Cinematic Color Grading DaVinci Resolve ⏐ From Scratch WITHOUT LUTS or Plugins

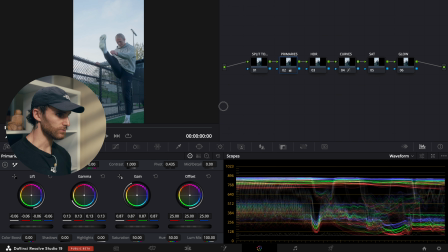4:07 And then I'm going to bring my lift down to, I'm going to bring it down to about 0.06 there. So as you can see, before, after, before, after. So it just kind of, it brightens the subject up a little bit, adds a little bit more contrast to him.
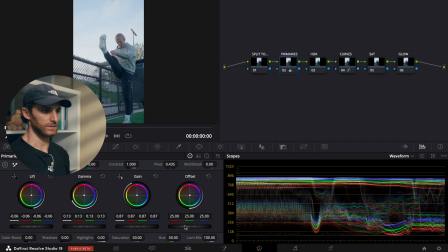4:23 So then what I'm also going to do is I'm going to actually adjust the offset as well. So this will introduce more contrast to our image. So I'm going to bring it down to, we'll bring it down to about 23.4. So as you can see, before, after, before, after.
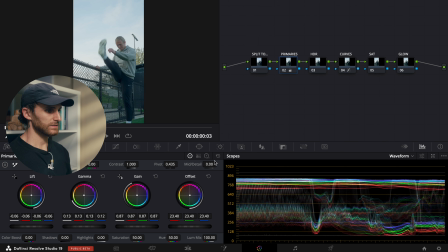4:41 So already it's looking cleaner than what it was initially. Then let's go over to our log wheels, and I just want to adjust the midtones. And so what I'm going to do is I'm going to bring those up to about 0.09. So that's all I'm going to do for the adjustments in the primaries on the timeline level.
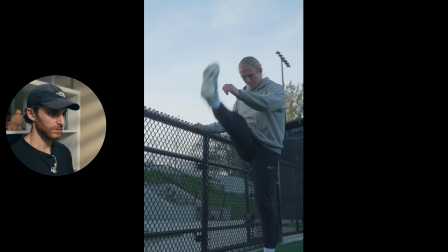5:01 So as you can see, before, after, already our image is starting to look a lot cleaner.
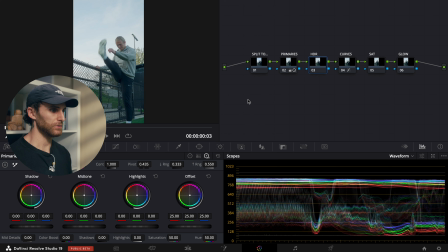5:07 So then next what I'm going to do is I'm going to jump into the HDR node. And with this, what we're going to do is we're going to use the HDR wheels. And with these wheels, you want to make sure that they are also mapped to the color spacing gamma that you are using. So I'm using Sony S-Gamma 3 Cine, as well as a gamma of Sony S-Log3.
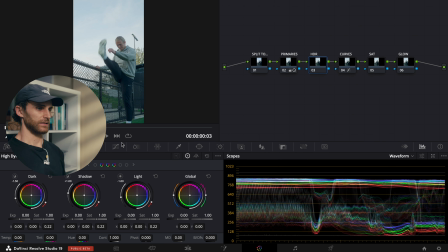5:26 So just make sure you map it to the color spacing gamma accordingly. All right, so for this, what I want to do is I want to, let's see, I want to bring our dark value down. Yeah, I want to bring it down by like full stop there.
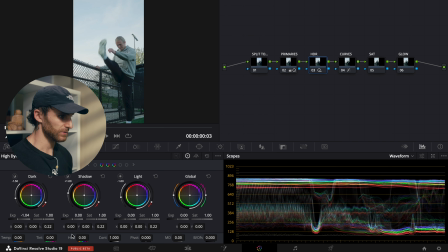5:42 And then I'm also going to bring the shadows down about negative 0.37.
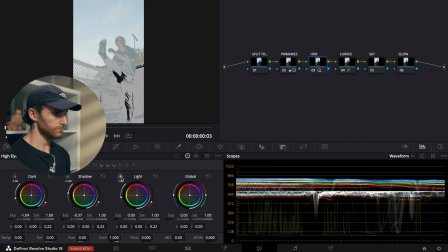5:50 And then we're going to bring the light value up
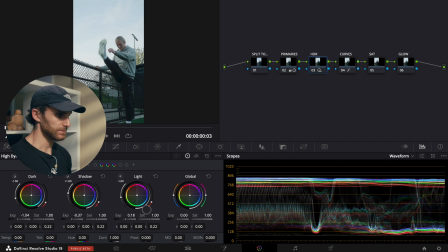5:55 to, I'm going to bring it up to about 0.19.
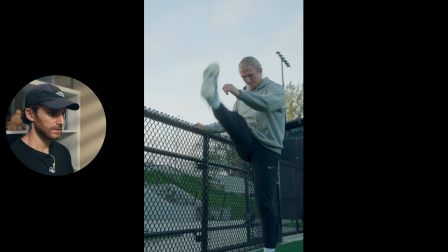6:00 Sweet. So as you can see, before, after. So that's already adding quite a bit of contrast to our image, making it look a little bit punchier.
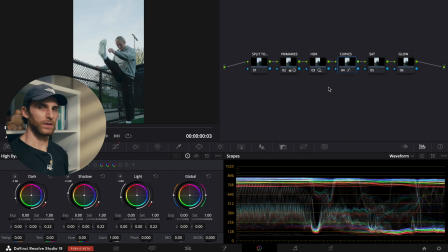6:12 So the next node that I want to deal with is our curves node. And bear with me, this one is a little more complicated. And the adjustments I made in here probably aren't the way you should do it, but it's the way that worked for me.
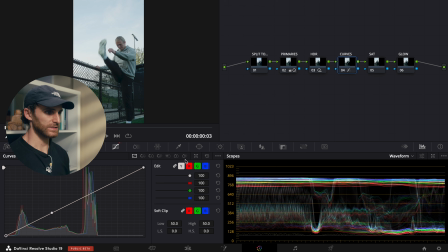6:27 So follow along as best as possible. All right, so we're gonna first expand our curves panel here just so we can see what we're doing.
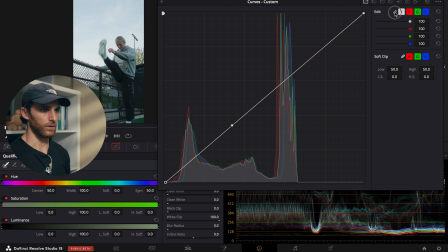6:33 And the first thing I wanna do is I wanna actually unlink all of the curves just so we can work with them independently, because like I said, we're gonna introduce some colors into the highlights and the shadows, and we can't do that if all of the curves are locked. So let's start with this curve here.
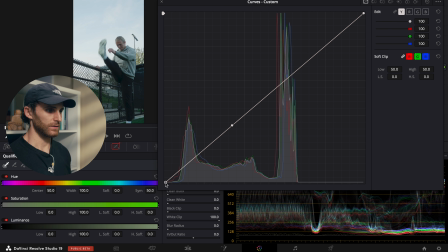6:50 And what I want to first do is grab the bottom left control point, and I'm just going to bring it up ever so slightly, just because we don't want our shadows to be crushed. So this will help prevent that. It just kind of smooths out our shadows.
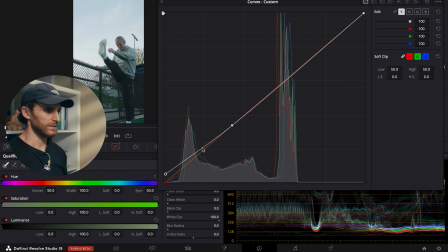7:05 So I'm just going to bring it about there. And then what I want to do is I'm going to actually add another control point about right here and just bring it back down to the line just to reintroduce some of that contrast back into our image. I don't really want that faded look in the shadows.
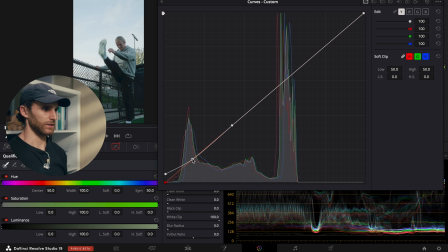7:23 It's a stylistic preference, but it just doesn't really go with the vibe I'm going for with this, with like a sports sequence. So then what I want to do next is I'm going to go up to the top right hand quadrant and get this control point here, and then I'm just going to bring that down ever so slightly, so that'll just prevent our highlights from clipping.
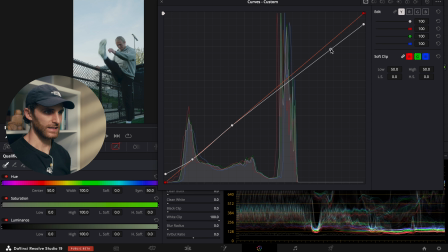7:43 And then next what I want to do is just add another control point right down here and just drag it up ever so slightly. So that just kind of reintroduces a little bit of brightness back into our highlights, just makes our sky pop a little bit without making it overexposed.
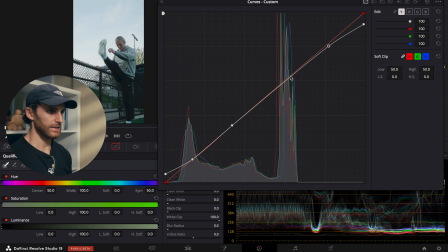7:58 We still want to be able to see some detail. All right, the next what I want to do is I'm going to add another control point here on our curved line, right where the highlights basically are. And I'm just going to bring it up ever so slightly, just about so.